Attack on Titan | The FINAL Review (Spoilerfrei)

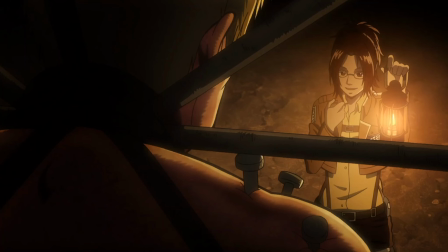[4:14]
Etwas, das sich sicher niemand gefragt hat und was dann im Gegenzug nur wieder das Scheinwerferlicht auf Details wirft,
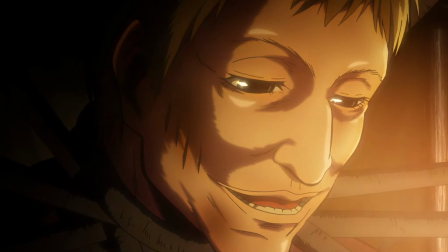[4:20]
die nicht erklärt werden oder deren Erklärung nicht so wirklich zu passen scheint.
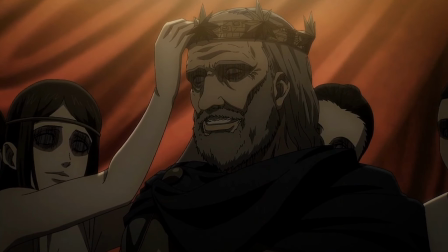[4:24]
Stichwort hier für alle Kenner, königliche Blutlinie, auf die ich aber aus Spoilergründen auch nicht weiter eingehe.
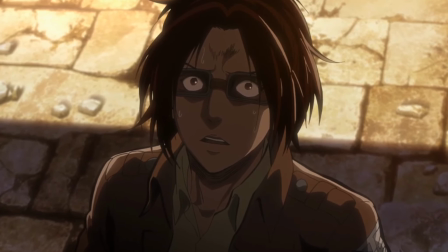[4:30]
Doch trotz all dieser negativen Aspekte muss man klar sagen, dass das Mysterium eine lange Zeit durchaus unterhalten kann und viele der Enthüllungen auch durchaus zufriedenstellen.
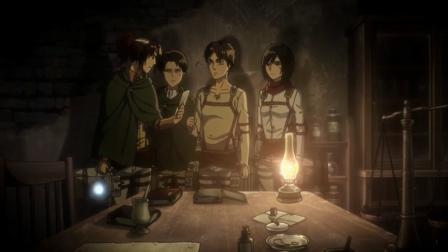[4:39]
Es gibt nur eben ein paar, die nicht ganz so gut gelungen sind.
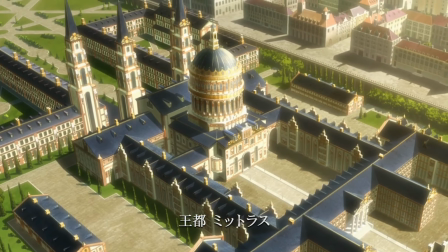[4:43]
Aber das ist auch nicht ganz so schlimm, denn das Mysterium ist nicht der einzige Pfeiler, welcher die Story so interessant macht.
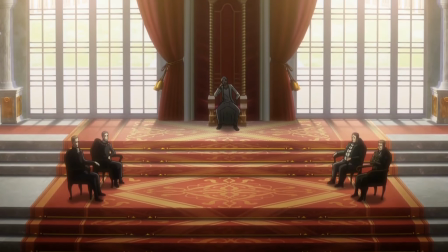[4:48]
Das zweite ist das bereits angesprochene Worldbuilding und auch wenn es da sicher, wie bereits erwähnt,
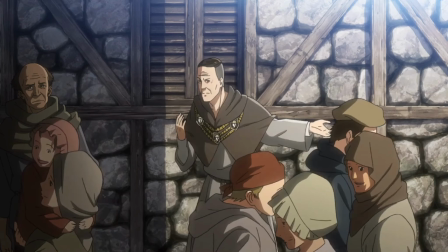[4:53]
ein paar Ungereimtheiten mit den späteren Enthüllungen gibt, so ist es gerade in den ersten Staffeln eine der großen Stärken der Serie,
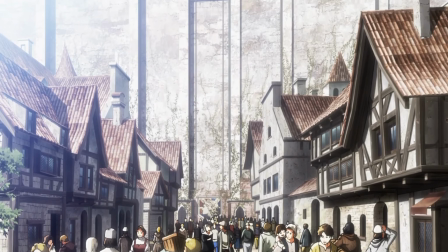[4:59]
denn nichts, was ihr seht, fühlt sich unnötig oder unpassend an. Alles baut auf dieser Welt auf, die der Autor geschaffen hat.
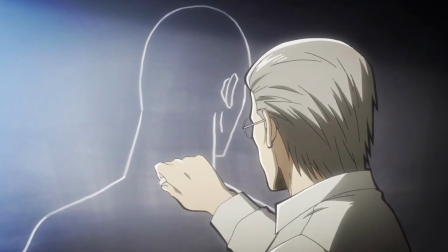[5:05]
Nur ein paar Beispiele. Wie bereits gesagt, können Titanen nur durch tödliche Wunden in den Nacken getötet werden, also haben die Menschen ein System entwickelt,
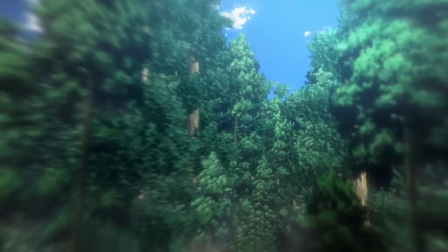[5:12]
das es ihnen erlaubt, an diese Stellen heranzukommen und sie zu verletzen, während sie den oftmals eher langsamen Titanen aus dem Weg gehen können.
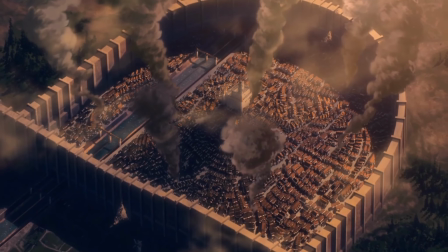[5:19]
Oder auch die Tatsache, dass die Mauern kleine Ausstülpungen haben, in welchen Städte hineingebaut wurden.
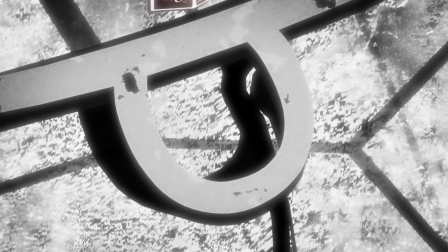[5:24]
Grund hierfür ist die Tatsache, dass Titanen zu großen Menschenansammlungen gezogen werden und solche Ausstülpungen erlauben es den Menschen dann wiederum,
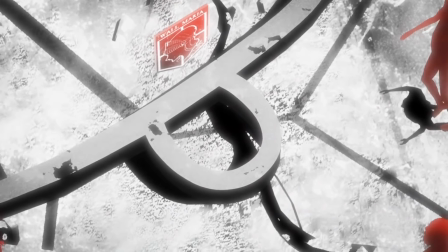[5:31]
die Titanen an bestimmte Orte zu ziehen, als dass sie sich um die gesamte Mauer verteilen, die die Menschen gar nicht überall besetzen könnten.
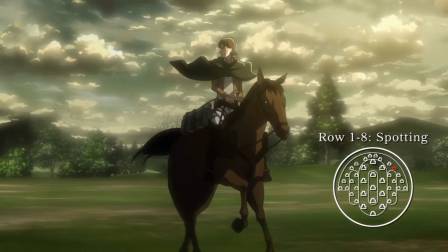[5:38]
Dann sind da noch so viele andere Dinge wie die Formation des Aufklärungsdrucks, die designt wurde, um außerhalb der Mauern Titan so gut es geht aus dem Weg zu gehen, da es hier keine Häuser gibt,
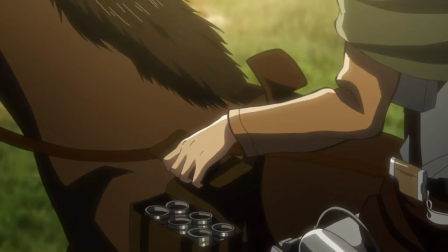[5:46]
an denen sie ihren 3D-Manöverapparat verwenden können.
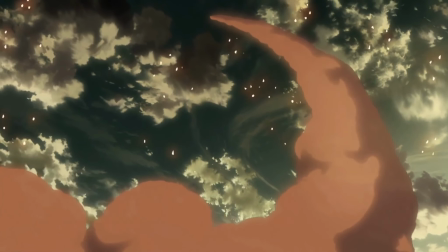[5:49]
Und noch viele andere Dinge mehr, die nicht alle unbedingt erklärt werden, aber die man auch einfach im Hintergrund sieht, wie die Tatsache, dass es Fahrstühle für Pferde über die Mauer gibt.
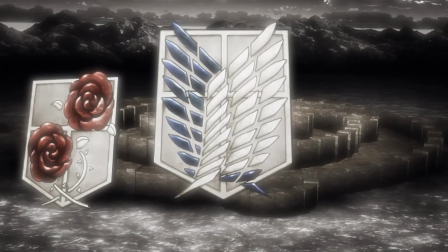[5:58]
Die Details gerade in den ersten Staffeln sind enorm vielfältig, wodurch sich die Welt, die ja durchaus kreativ ist, schon bald nicht mehr fiktiv, sondern wie eine echt existierende Welt anfühlt.
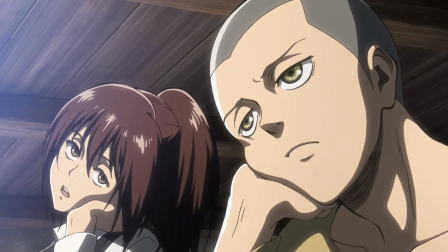[6:07]
Der dritte Pfeiler der Geschichte sind dann schließlich die Charaktere, was man in der ersten Staffel vielleicht noch nicht ganz so nachvollziehen kann,
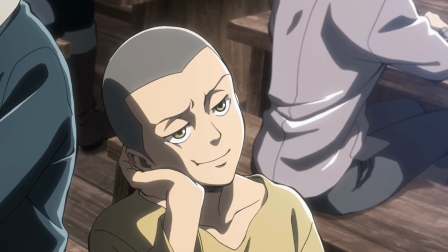[6:14]
was aber gerade mit den Staffeln 2, 3 und 4 immer mehr in den Vordergrund rückt.
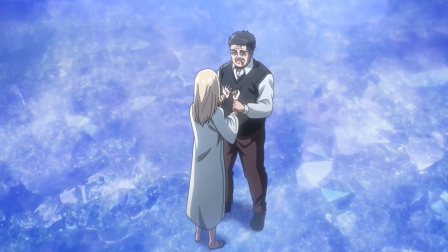[6:18]
Nicht nur die Hauptfiguren, gerade auch die Nebenfiguren werden über die Zeit mehr und mehr entwickelt, sodass irgendwann jeder seinen eigenen Charakter hat, den man sofort wiedererkennen kann.
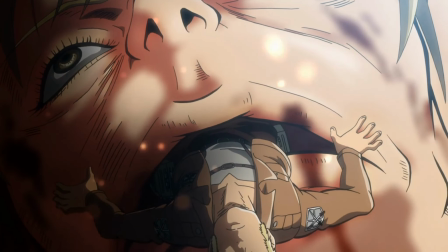[6:26]
Sicher gibt es auch Nebenfiguren, die ein wenig zu kurz kommen und die dann etwas zu früh für den Schockfaktor sterben,
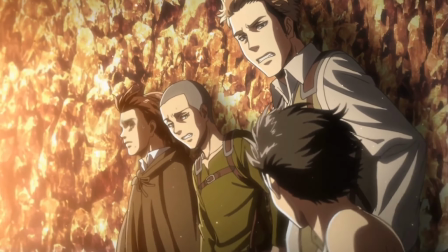[6:32]
aber der zentrale Chaos, der sich vor allem ab der Staffel 2 herausbildet, selbst die Antagonisten,
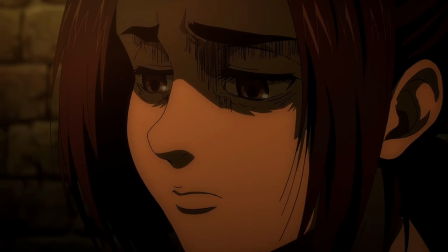[6:37]
haben nachvollziehbare Motivationen, was den Konflikt recht schnell von einem simplen Gut gegen Böse zu einer deutlich komplexeren Angelegenheit werden lässt.
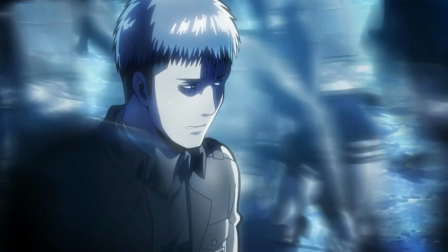[6:44]
Und dass die Charaktere gut gelungen sind, merkt man auch immer wieder daran, dass neben den Kämpfen, die extrem gut animiert sind,
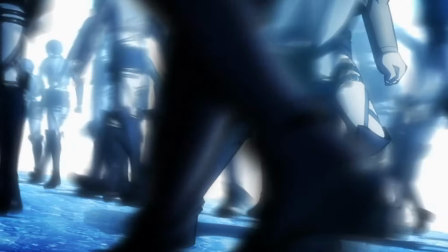[6:50]
es vor allem die Charaktermomente sind, die einem nach dem Schauen im Gedächtnis bleiben,
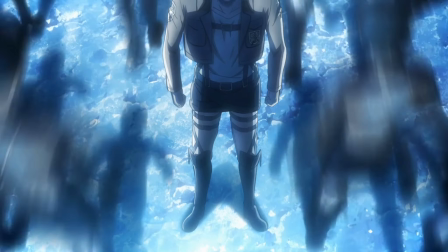[6:54]
wie beispielsweise diese Entscheidung hier, bei welchem sich die Charaktere entscheiden müssen, welchem Trupp sie sich anschließen wollen und in welcher Szene die Angst enorm gut repräsentiert wird.
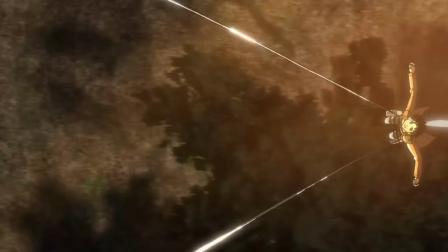[7:03]
Zu guter Letzt ist Danda noch ein Pfeiler, der nicht so direkt in die Geschichte gehört, aber gerade den Anime zu einem großen Phänomen gemacht hat und das ist die Adaption.
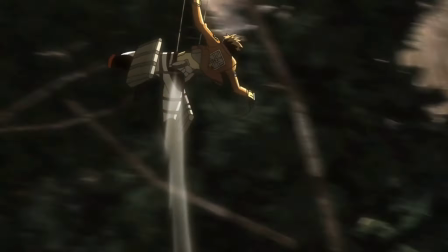[7:11]
Beginnend bei der Musik und dem Soundtrack, der ungemein gut gelungen ist, sind es nämlich vor allem die Animationen, die im Jahre 2013 dazu führten,
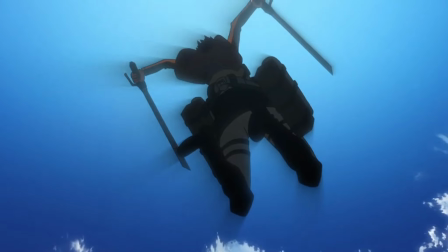[7:19]
dass so viele Leute den Anime ausprobiert hatten, war der Manga von einem künstlerischen Aspekt doch immer deutlich hinter anderen seiner Art.
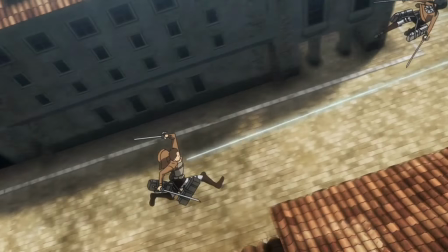[7:26]
Doch es ist eben nicht nur der Fakt, dass die einzelnen Szenen gut animiert worden sind,
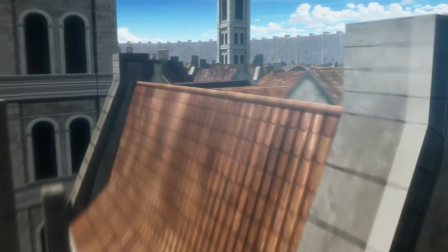[7:30]
sondern vor allem, dass das Animationsstudio verstanden hat, welche Möglichkeiten in der Serie bestehen und wie man bestimmte Gefühle übermitteln kann.
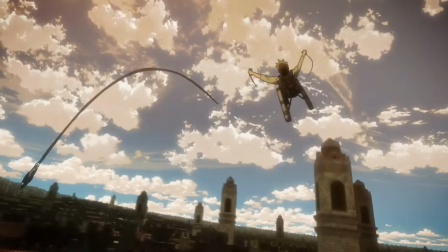[7:37]
Das geht bei der Art und Weise los, wie die Bewegung des 3D-Manöverapparats animiert wurden.
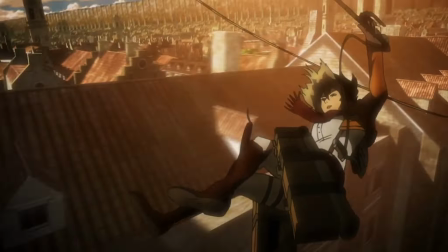[7:42]
Nicht nur ist es enorm flüssig und schnell, was die Geschwindigkeit unterstreicht, es unterstützt auch das Gefühl der Freiheit,
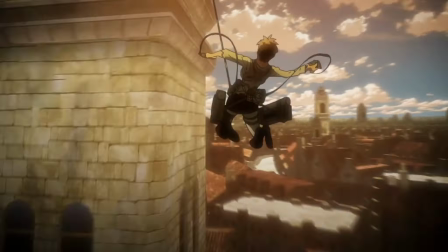[7:47]
welches das System auch den Charakteren in der Serie gibt, ist die Möglichkeit des Fliegens doch eine der grundlegendsten Arten,
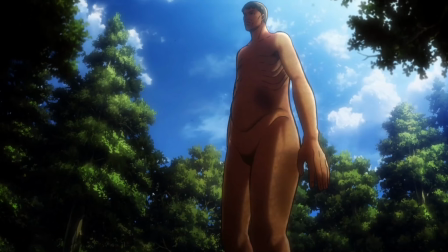[7:53]
Freiheit zu symbolisieren. Doch da hört die gute Adaption nicht auf.
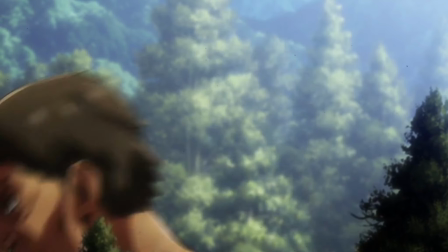[7:56]
Auch die Titanen selbst sind enorm gut in den Anime gebracht worden, hat man durch das Design der Gesichter doch eine Kombination aus lustig und furchteinflößend geschaffen.
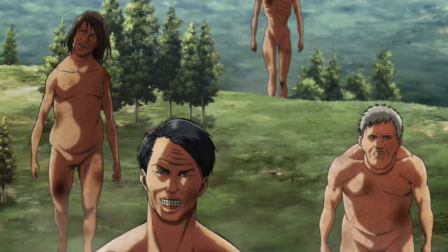[8:04]
Sehen die Titanen auf weite Entfernung fast eher wie Parodien von Menschen aus,
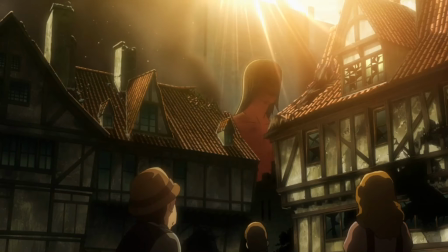[8:08]
so sind es das schiefe Lächeln und der generell höhere Detailgrad der Gesichter, die diesen Wesen gerade aus der Nähe, wenn man nicht mehr zurückschlagen kann,
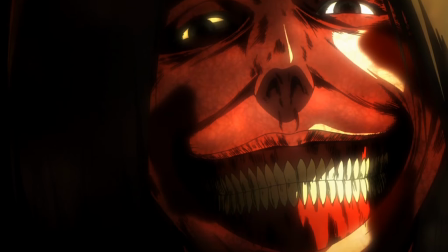[8:15]
einen gewissen Horrorfaktor geben.